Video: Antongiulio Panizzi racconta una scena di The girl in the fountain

Io stavo sotto contratto in America, il mio produttore non voleva farmi fare la dolce vita,
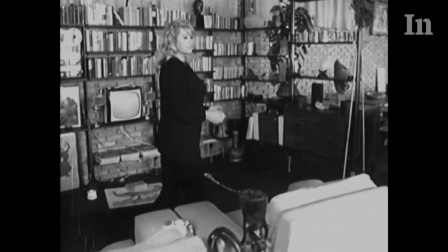14s invece io ero così positiva che questa sarà una cosa buona per me.
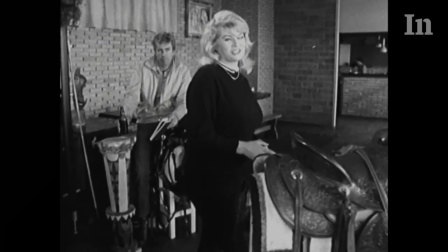20s
Sono Anton Giulio Panizzi, regista di The Girl in the Fountain.
Vorrei che tu facessi questo esercizio,
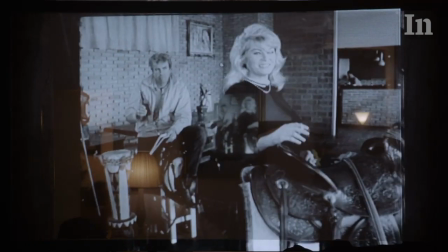28s Conscienzati sulle mani, sul lavoro che lei fa C'è tutto un gestire, un gesticolare Quando vuoi io sto per riprovi a ripetere le sue
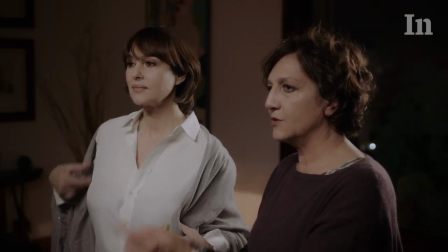37s battute E imitarla In questa scena vediamo Monica Bellucci Che studia i movimenti e la fisicità di Anita Ekberg Con l'aiuto di Stefania
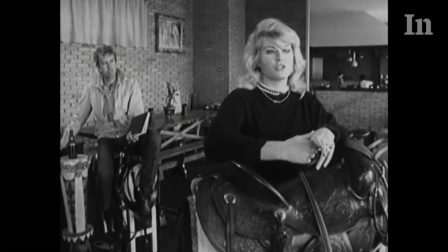46s
De Santis Che è un acting coach e che interpreta se stessa Secondo me è una scena che rappresenta molto
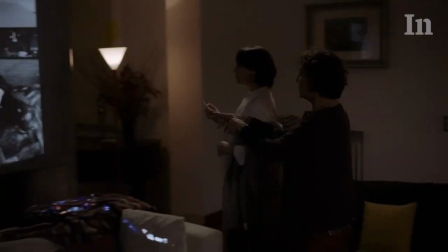52s
bene il film Rappresenta il dialogo tra queste due dive di epoche diverse Guarda la mia tensione,
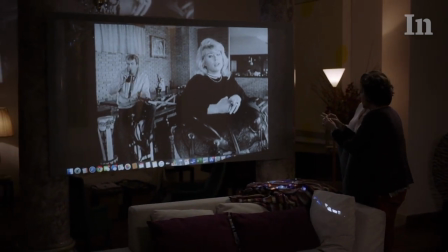58s guarda le mie mani, Monica, guarda le mie mani, vedi che tu hai le mani, sono rilassate le tue,
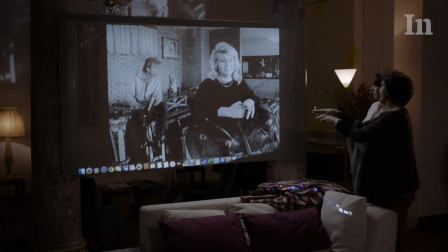63s stendile, come se dovessi fulminare qualcuno, degli artigli.
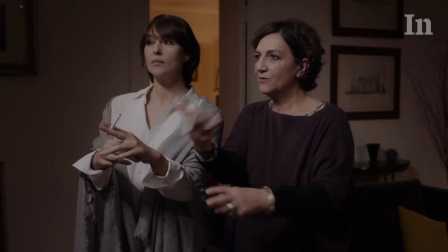69s Nervosa. Sì, nervosa, e poi tutta la tensione la scarica sulle mani, poi sempre un po', gioca sempre un po' con le mani.
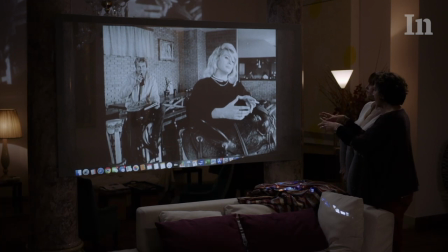77s
Il pretesto di tutto il film è che a Monica Bellucci viene proposto di interpretare il ruolo di Anita Eckberg
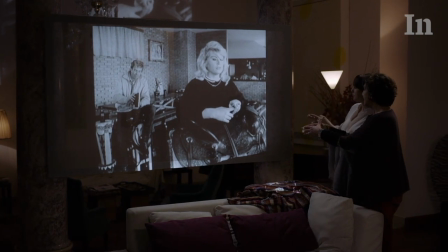83s
in un ipotetico biopic e per questo si ritrova proprio a capirne la sofferenza, ad avvicinarsi a lei,
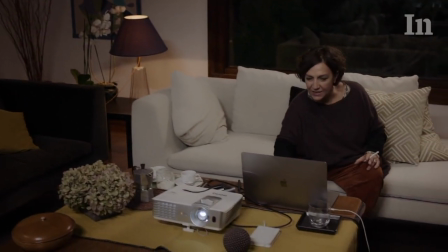89s
a confrontarsi in qualche maniera, vedremo anche a riscattarla.
Adesso ti faccio vedere una cosa bellissima.
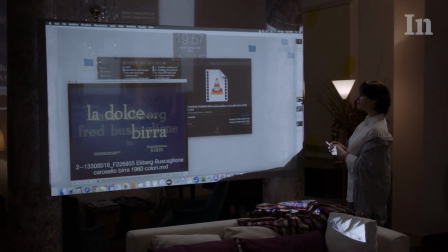96s Qui è tutt'altro lavoro, qua è proprio il corpo la precede.
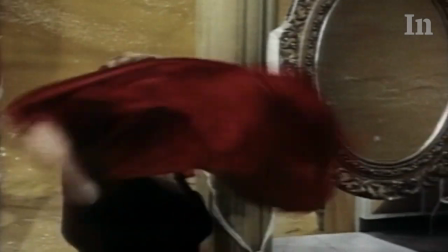102s Alla sera quando arrivo, come sempre nel mio bar, c'è una cosa che mi piace, il mio cuore fa vibrare, è più fresca di un ghiacciaio che incantato al sole a parte.
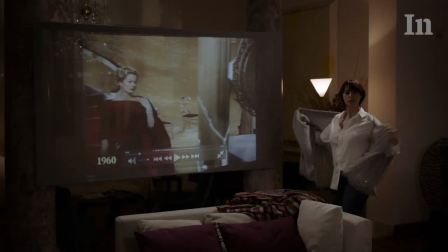112s Il momento in cui lei fa questo movimento è come se questo gli aprisse una gravità in avanti,
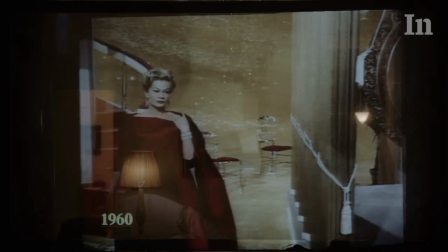117s lei va dritta direttamente all'obiettivo, però guarda. Riprovalo.
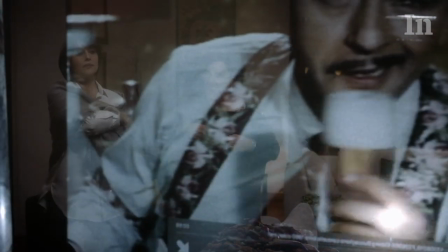127s
un pochino più pensa di buttarlo prima davanti e poi l'accompagni dietro
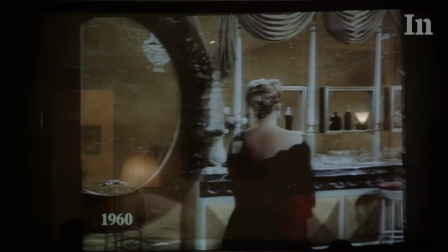134s
la scena è in parte scritta e in parte improvvisata questo è avvenuto molte volte durante il film in questa scena
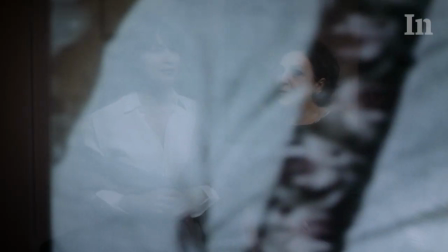141s
in particolare dopo aver scelto tre momenti con la Eckberg da analizzare abbiamo lasciato che Stefania De Santi si comportasse come
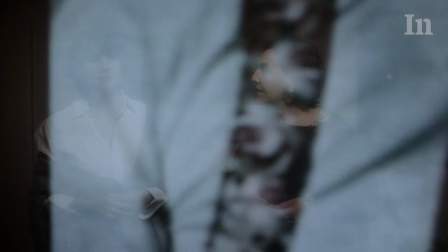149s
se veramente dovesse preparare Monica per il ruolo prima di quel giorno Monica e Stefania
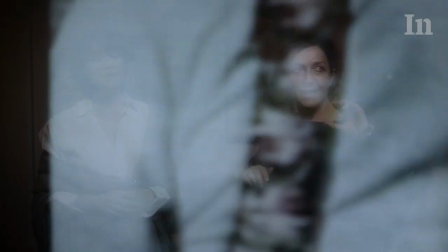153s
non si erano mai viste e Monica non sapeva neanche cosa la coach le avrebbe fatto fare,
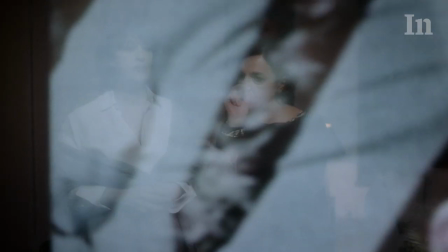158s
ma sapeva che doveva portare avanti la storia che avevamo scritto e mostrare a un certo punto i dubbi che lei stava maturando
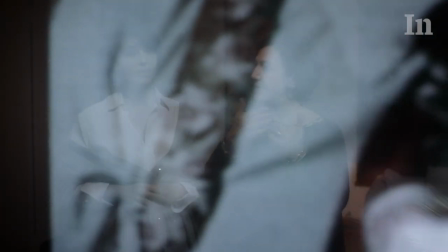165s
nell'interpretare Anita.
Poi andare a togliere e farla diventare come... cioè portarla a Monica,
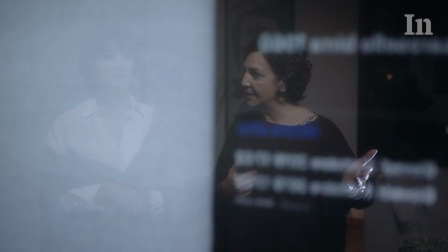174s non Monica a Anita. Bisogna capire che ti ha detto lui, ma cosa ti ha detto?
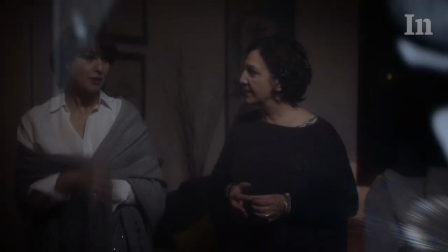181s M'ha detto, se tu sapessi cosa mi ha detto, non ce l'hai detto.
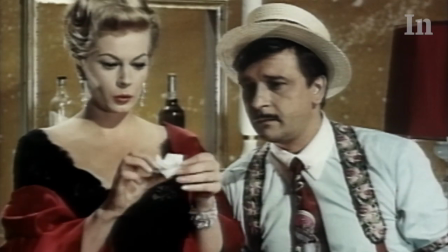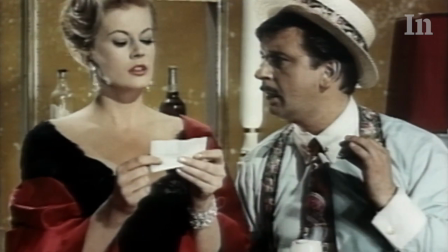192s
Questa è anche la prima scena che abbiamo montato di tutto il film. Con Danilo Galli, il montatore con cui lavoro spesso,
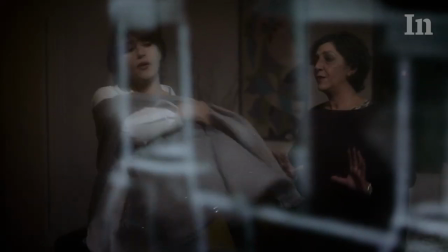200s
avevamo la priorità di alternare in maniera fluida e ben calibrata le riprese originali con quelle di repertorio.
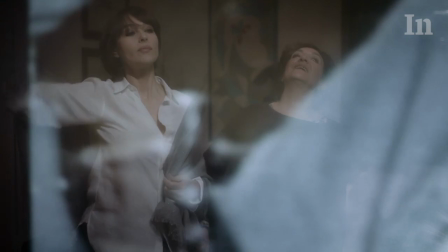209s braccio, vai, vai, vai, però adesso non ci credi, adesso non ci credi.
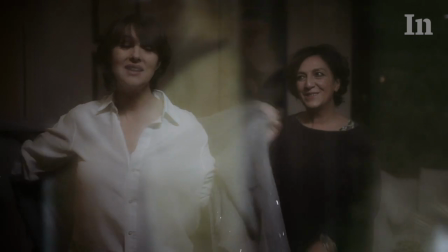217s No, no, dai, dai, non ci credi, dai.
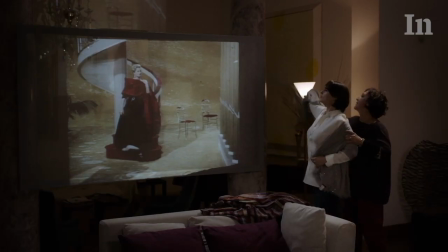224s
Altra scelta per me fondamentale era quella di proiettare gli spezzoni da analizzare su uno schermo enorme,
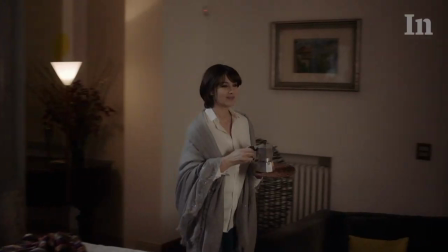231s
perché volevo che la Bellucci si trovasse fisicamente di fronte alla Eckberg, che la vedesse proprio a grandezza naturale.
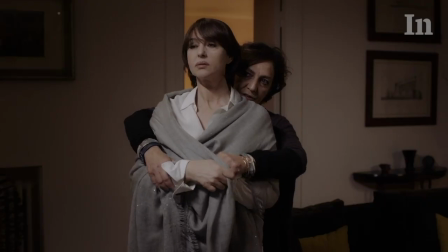238s
Questo ha permesso anche di giocare con l'immagine delle due attrici, sovrapponendole e creando in qualche maniera un effetto straniante.